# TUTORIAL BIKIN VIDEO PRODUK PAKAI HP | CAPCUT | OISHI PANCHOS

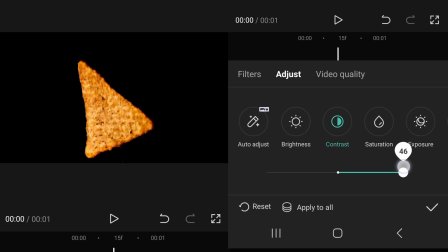Lalu kita pilih kontras. Kita naikkan kontrasnya.
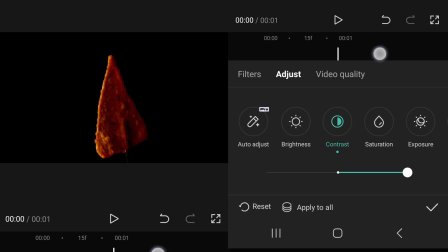Nah, ini sudah mulai agak samar sedikit. Kemudian kalian juga bisa pilih di shadow. Nah, kita sesuaikan shadow-nya agar stick-nya lebih tersamarkan lagi. Dan jika sudah, kalian bisa lihat hasil seperti ini.
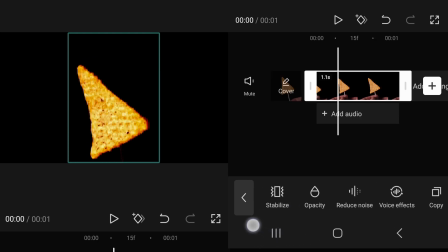Selanjutnya, kita akan melakukan duplikasi. Kita akan mengcopy-nya dua kali. Kita pilih copy, lalu pilih overlay.
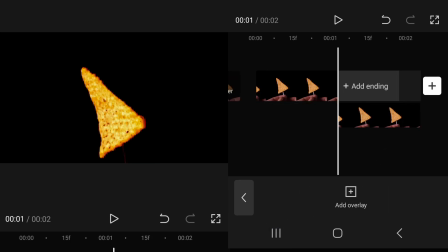Nah, setelah kita overlay, maka klip yang kedua ini, hasil kopiannya akan turun ke bawah.
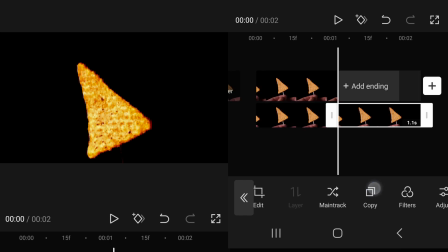Kemudian kita pilih klip yang kedua lagi ini, lalu kita copy lagi. Dan kita tahan, lalu kita slide ke bawah lagi. Oke, nah jadi kita memiliki tiga layer. Nah, di aplikasi CapCut ini, layer yang paling bawah adalah tampilan yang paling depan.
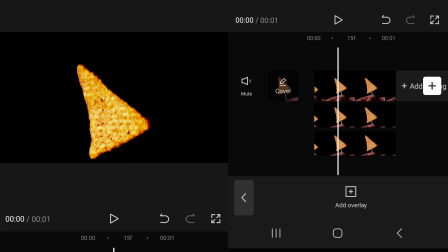Oke, selanjutnya kita pilih layer yang paling depan atau layer 3. Kita pilih blend.
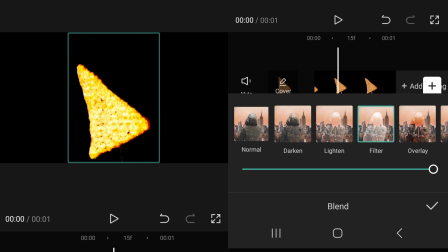lalu kita pilih filter, lalu kita maksimalkan slidernya. Nah, jadi hasilnya seperti ini.
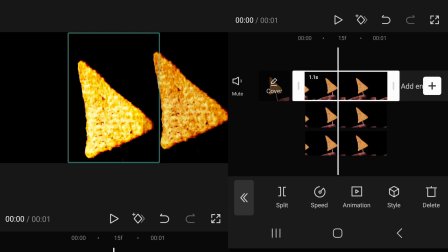Jadi blok hitam di sekitar chips yang ada di layer ketiga ini atau layer paling depan ini bisa menghilang sehingga tidak menutupi layer yang ada di belakangnya.
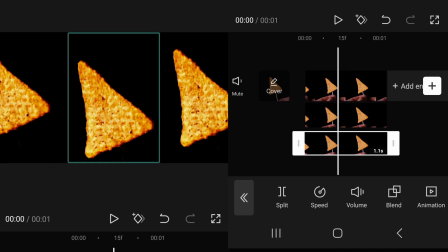Jadi seolah-olah chips ini transparan tanpa background. Setelah itu kita modifikasi, kita pilih chips yang ketiga, kita atur posisinya, kita bisa atur seperti ini, kita bisa rotate, kita bisa zoom.
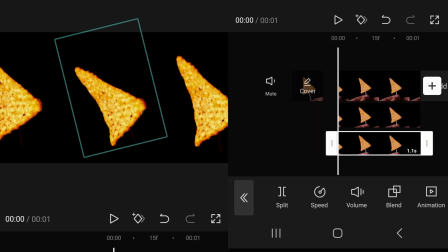Nah, saya pilih seperti ini. Lalu kita pilih animasi. Kita pilih animasi in di sini, lalu kita pilih slide up.
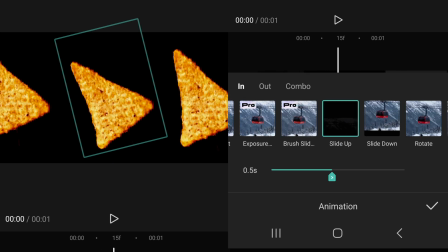Kalian tentukan speednya seperti apa. Nah, di sini normal seperti ini.
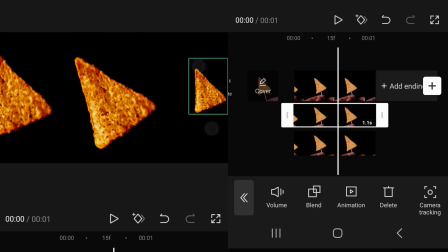Kemudian di layer kedua, kita lakukan hal yang sama. Kita posisikan terlebih dahulu ukuran dan juga posisinya dan juga rotasinya.
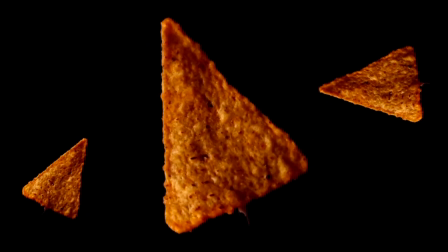Nah, chips ini terbang tapi nggak barengan, nggak bersamaan. Jadi hasilnya terlihat lebih natural.
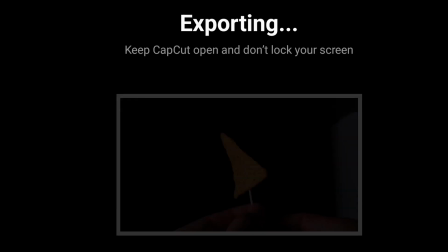Nah, jika kalian sudah puas dengan animasinya, kita tinggal export di pojok kanan atas ini. Nah, sekarang 3 chips ini sudah menjadi satu video, tidak terbagi menjadi 3 layer lagi. Tujuannya agar pada saat kita editing nanti menjadi lebih ringan. Nah, selanjutnya kita akan menggabungkan klip yang pertama, klip cabai tadi, dengan klip chips yang baru kita save.
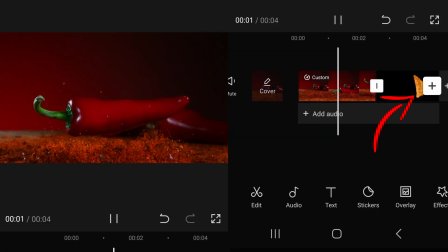Kita buka project klip cabai tadi, lalu kita tekan plus. Kita pilih video chips yang baru kita render, yang baru kita export. Nah, sekarang kita akan mendapatkan transisi dari kedua klip ini agar terlihat lebih dinamis dan lebih natural.
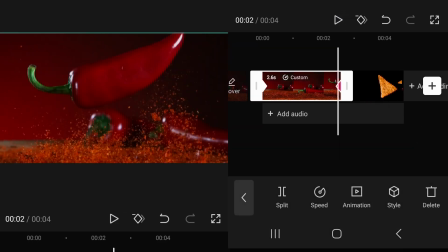Yang pertama yang kita lakukan adalah kita pilih klip dari cabai ini, lalu kita pilih animasi, lalu kita pilih out, dan saya di sini menggunakan versi rotate out 1, lalu di sini saya atur untuk speednya di 0,8 second.
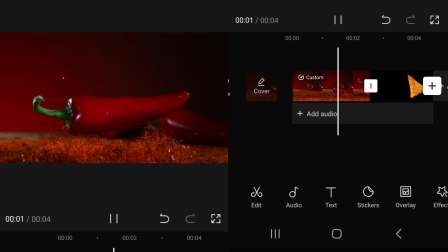Jika sudah, kita tekan OK. Lalu selanjutnya kita tekan kotak putih di antara kedua klip ini untuk menambahkan transisi.
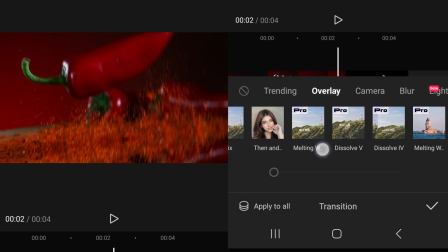Lalu kita pilih overlay, dan saya di sini menggunakan efek black smoke.
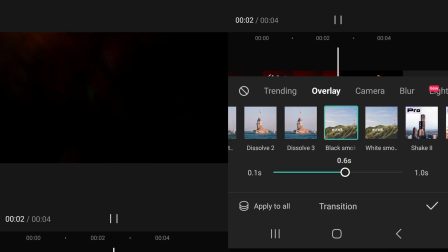Kita atur speednya di 0,6 second, lalu tekan OK. Maka hasil akan seperti ini. Dan sekarang untuk membuat transisi ini terlihat lebih natural, terlihat lebih organik, saya menambahkan overlay dari video yang saya dapat dari internet.
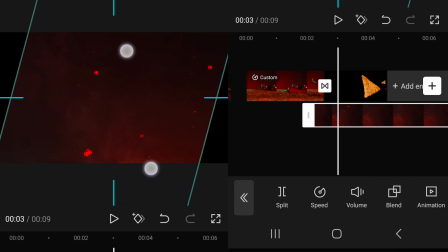Dan video overlay ini sangat cocok dengan tema dan juga ada efek seperti butiran-butiran merah seperti serbuk cabai, sehingga sangat cocok untuk menjadi overlay. Seolah-olah overlay ini adalah hempasan dari serbuk cabai dari klip pertama ke klip kedua, sehingga transisi yang kita buat ini terlihat lebih natural. Nah, untuk klip selanjutnya kita nggak usah keluar lagi, kita langsung tambahkan saja klipnya di sini. Dan klip ini bukan klip video tetapi foto dan formatnya PNG yang kita sudah download dari situs Oishi. Idenya adalah chip yang sudah terbang tadi menyatu ke packagingnya di sini. Nah, untuk menyamarkan penggabungan ini kita tambahkan transisi spinning. Jadi hasil seperti ini.
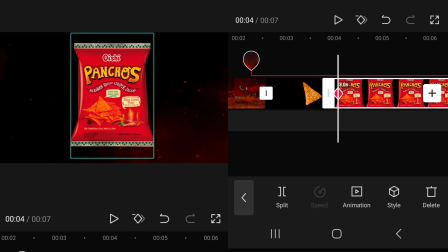Nah, ini hasilnya masih belum natural karena kita harus menyesuaikan posisi dari gambar dari bungkusan ini.
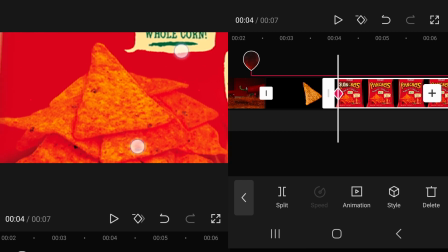Kita tambahkan keyframe dulu di awal klipnya.
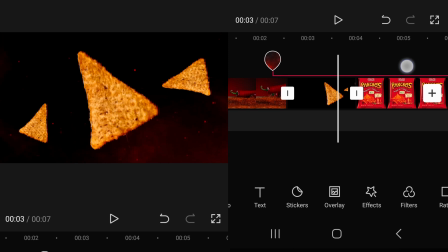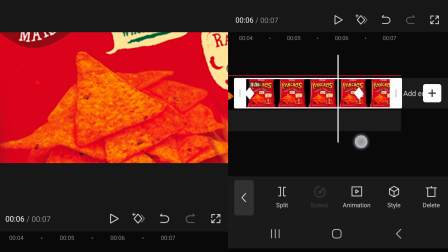Kemudian di akhir klip perlahan-lahan kita tambahkan lagi keyframe sehingga
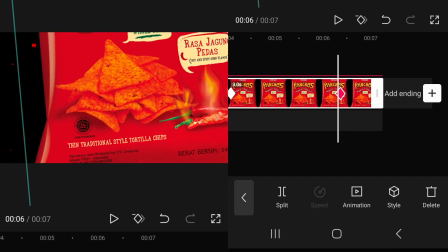efek dari bungkusan atau packaging ini semakin mundur, semakin mengecil.
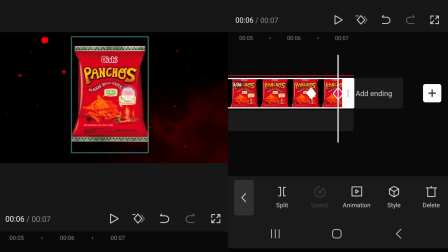Dan terakhir kita tambahkan keyframe agar efek zoom out-nya lebih cepat.
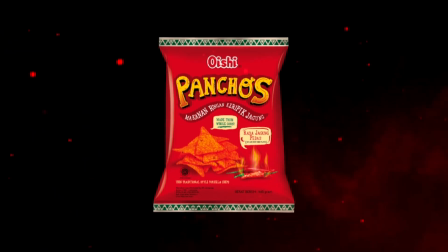Nah, sekarang kita tambahkan dua gambar lainnya, yaitu dua varian rasa lainnya.
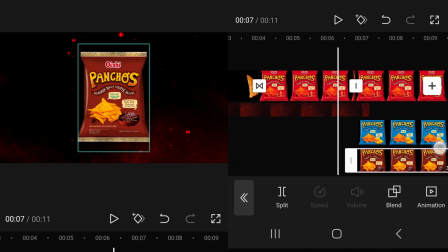Kita buatkan overlay,
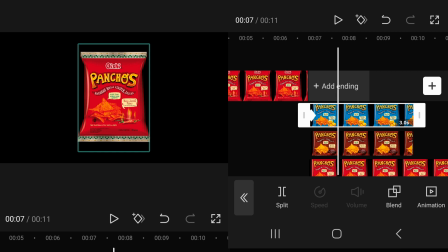lalu kita buatkan keyframe agar seolah-olah kedua varian yang lain ini muncul dari belakang produk yang pertama atau varian yang pertama.
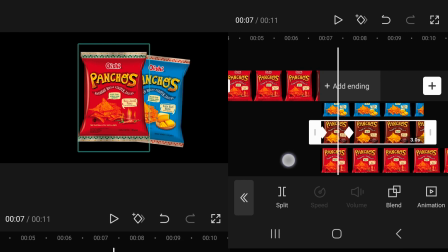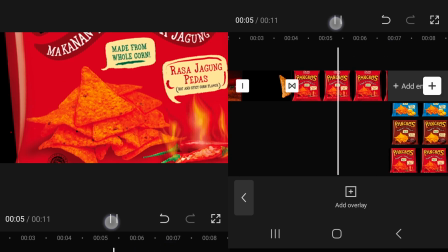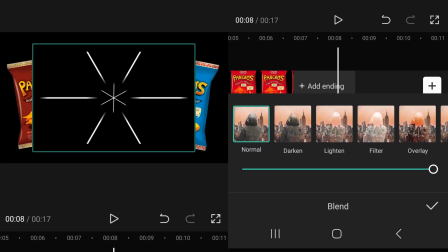Lalu di sini saya juga menambahkan overlay lainnya yang saya dapatkan di stok video yang sudah ada di aplikasi CapCut untuk menambahkan efek sehingga video terlihat lebih dinamis. Untuk klip berikutnya adalah animasi tangan mengambil bungkusan atau mengambil packaging dari produk ini, dan video ini saya dapatkan di YouTube juga, free footage.
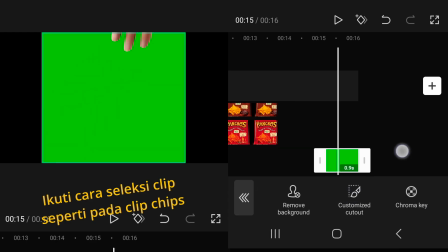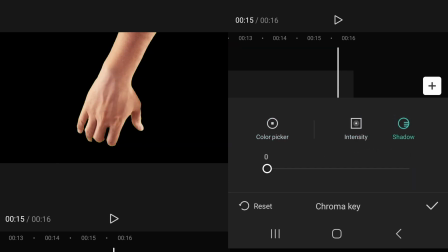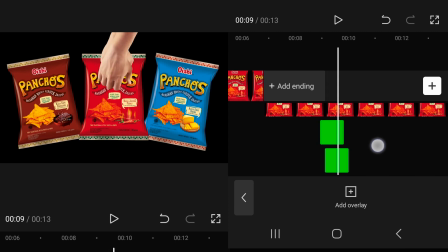Dan kita posisikan agar masing-masing dari produk ini mendapatkan bagian dari animasi tangan ini.
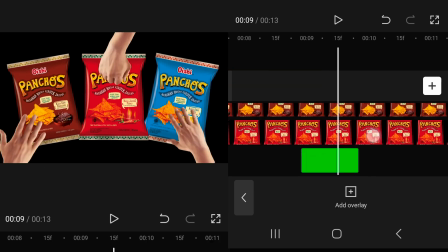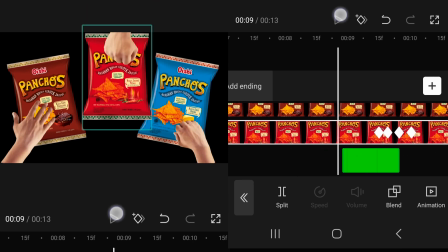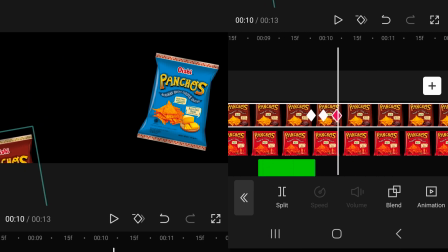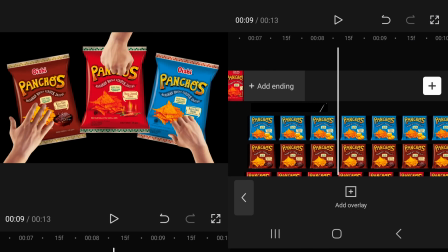Dan klip yang terakhir adalah logo Panchos dan juga Oishi.
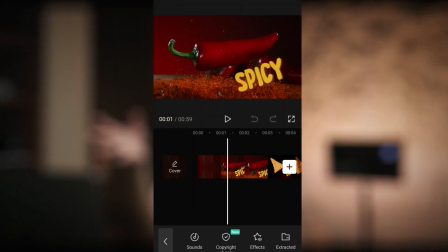Selanjutnya kita tinggal menambahkan sound effect, di mana sound effect ini sudah tersedia di aplikasi CapCut ini.
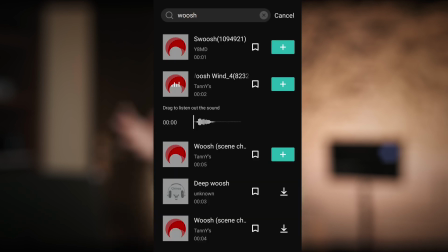Kita tinggal search saja, kita pilih sound effect yang kita sukai, yang cocok menurut kalian.
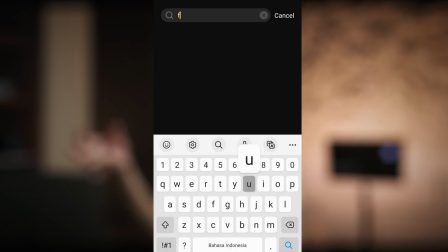Dan demikian juga dengan musik, saya mengambil yang sudah tersedia di aplikasi CapCut ini. Dan terakhir, kalian bisa menambahkan teks di masing-masing klip atau klip tertentu yang kalian mau, seperti yang saya terapkan di sini.
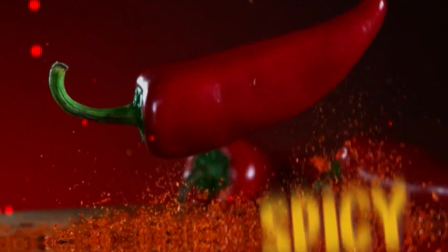Dan kalian juga bisa menambahkan animasi gerakan sehingga teks ini gerakannya mengikuti transisi pada video, sehingga tampilan video menjadi lebih natural.
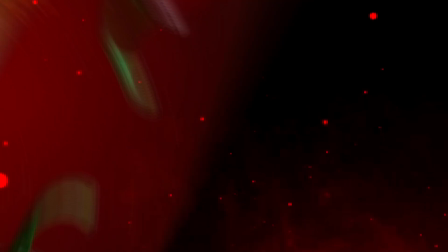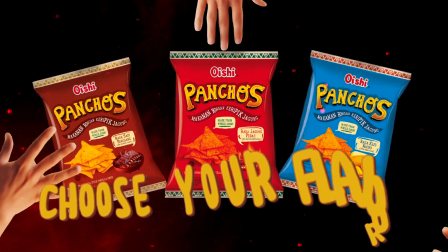Oke, itu semua untuk video tutorial kali ini. Semoga bermanfaat dan semoga kalian suka. Silakan support channel ini dengan memberikan like, subscribe, dan juga share ke teman-teman. Dan juga kalau ada komen, pertanyaan, silakan komen di bawah. Pasti nantikan saya jawab. Yuk kita sharing dan belajar bareng. See you on the next video.